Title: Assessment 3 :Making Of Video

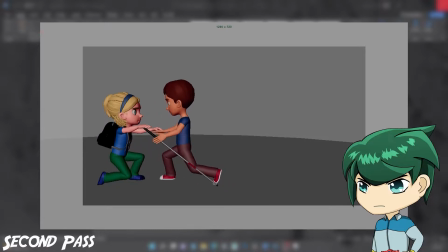4:15 During my second pass, while analyzing the video reference, I noticed that the feet were moving in an unrealistic way. This is because the character moves as if there's no weight above his waist. I would have to research further on how to improve this.
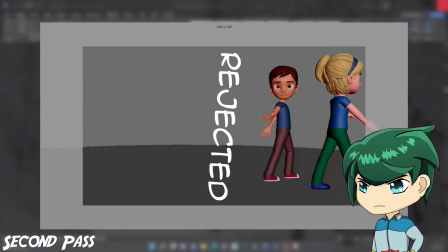4:31 I continued on with my study material and found a video about how to lip sync by Animation Salvation.
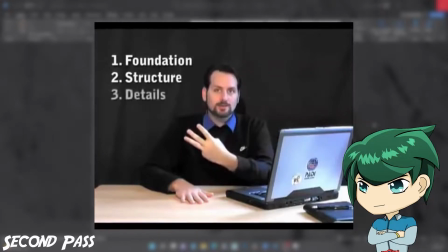4:38 I've analyzed the audio clips and followed through his tips and found out things about how my character would move their mouth.
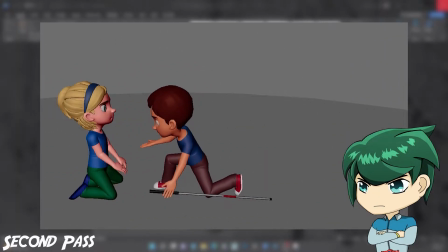4:45 Even though I'm not in this stage of the animation process as I'm in the second pass,
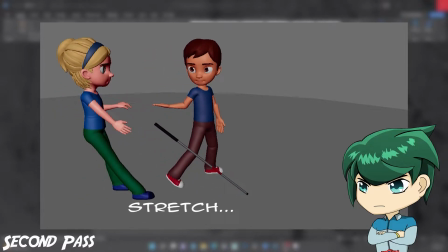4:50 this helps me to learn about lip syncing properly in animation.
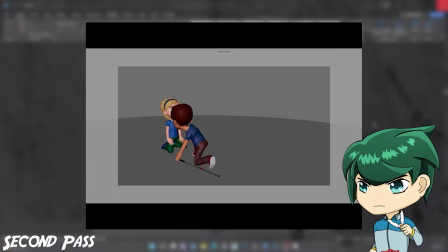4:57 After that, I've moved on to continuing animating contact and pass poses in my second pass, and as well as the third pass involving the arc motions.
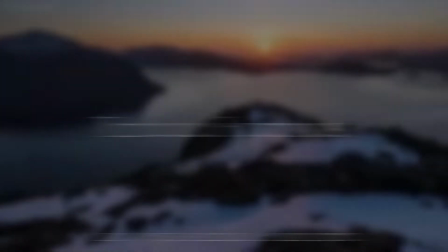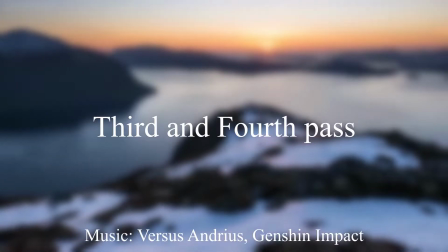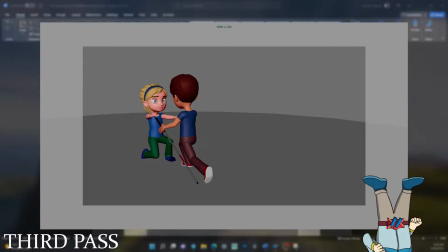5:19 A problem I encountered is how to maintain the character's hands holding, and Sadie holding the walking stick,
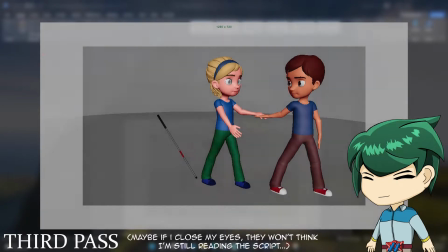5:27 without having to create so many keyframes that would otherwise muddy the timetable in Maya.
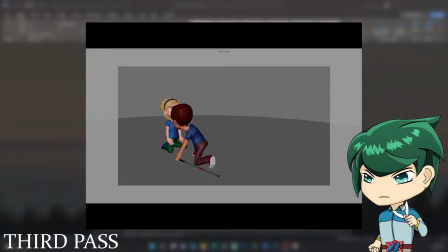5:36 An initial solution was to create another animation timeline. However, I tried creating two for the character's face rig controls, and I find that I'm not as familiar with it,
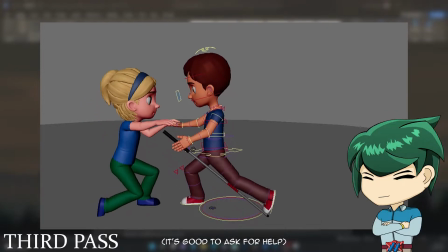5:48 so I'll ask my professor of his suggestion so that I will find out what is the best work cycle.
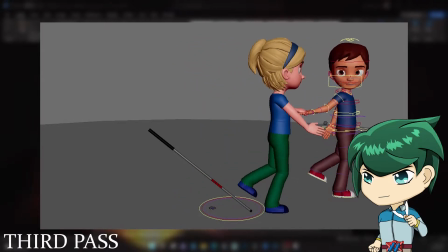5:54 I emailed my professor for my passes so that I can get feedback.
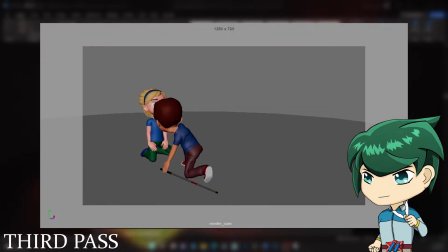5:58 I figured that I need feedback before I continue going further with my animation,
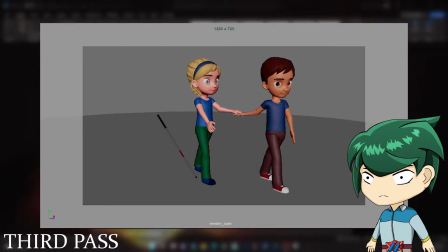6:03 so that the problems I will encounter won't end up having me to undo the time spent on the second and third pass.
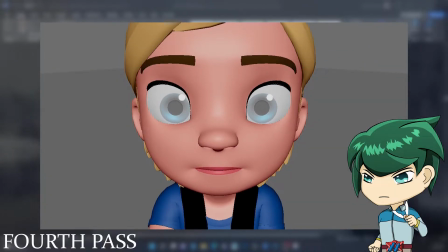6:13 My next step is to animate the eyes, so I started with animating Sadie's eyelids.
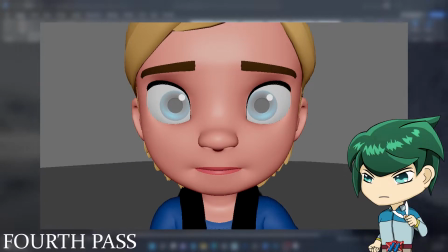6:19 In my pre-production schedule, we have analyzed that even though Sadie's blind, she would move her eyelids.
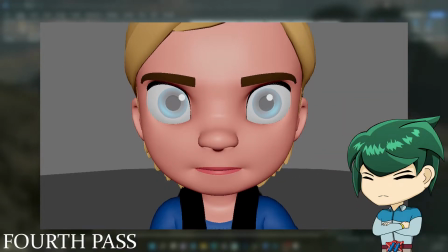6:28 Therefore, I will animate the eyelids appropriate to the story beats, such as having her eyes closed in the beginning of the animation as she was crying.
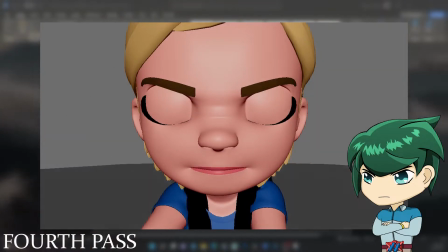6:38 According to how to animate, I should also allow Sadie to convey emotions of sadness and happiness even before the dialogue.
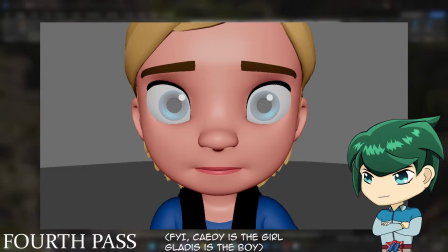6:46 Therefore, I'll also keyframe animations of Sadie's face so that the audience will
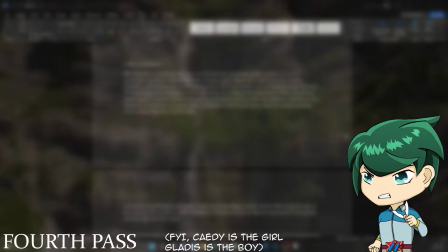6:50 expect how she will react and how much Gladys helped her emotionally.
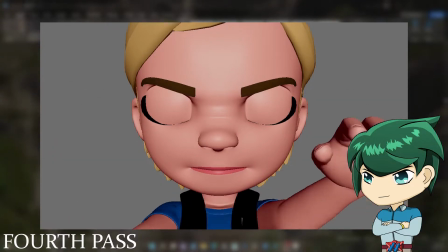6:57 I've imported the audio of Sadie's thank you into Maya so that I will be able to see the cue of the speech in the timeline.
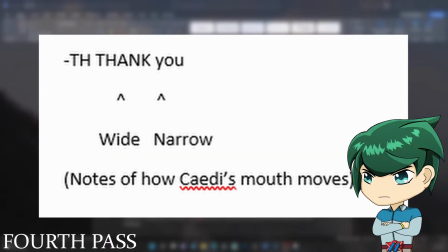7:06 It will also help me animate the lips so that the movement of the mouth will also sync with the audio.
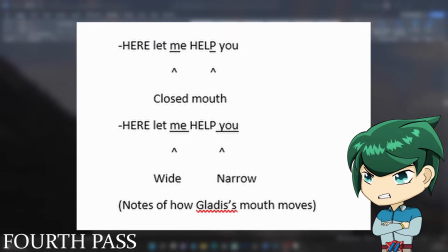7:14 I ran into a complication with Gladys' rig as it doesn't want to keyframe the face animations.
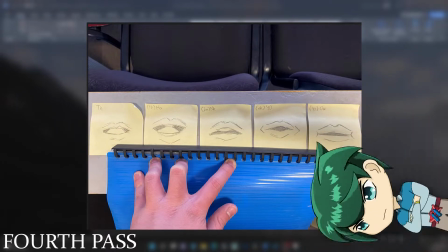7:19 Therefore, I continued working on Sadie's lip sync, and I started by drawing thumbnail sketches of her dialogue.
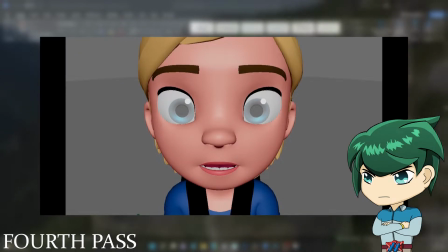7:29 Then I updated Sadie's eyes and eyebrows and eyelid movement, and then I moved on to the mouth animation. I play blasted the eye movement and shared it with my group mates for their opinion.
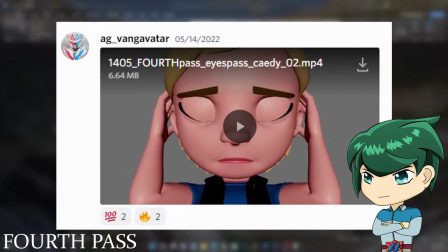7:42 They gave a thumbs up, then I continued animating the mouth in more detail.
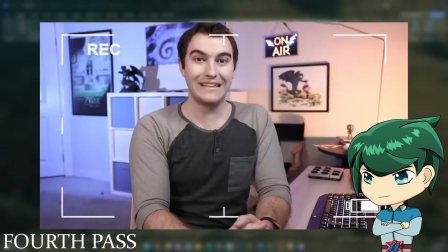7:50 I started by animating the jaws as suggested by Sir Wade Neistat, so that I will be able to block the movement of the mouth.
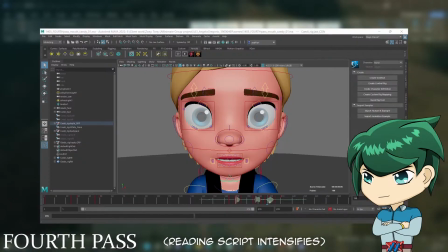7:58 Then I made another iterative save of Sadie moving the side of her lips for squash and stretch.
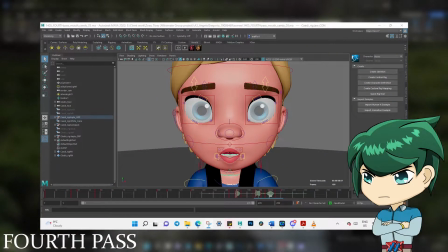8:08 I have made play blasts for both just the jaw movement and the lips squash and stretch.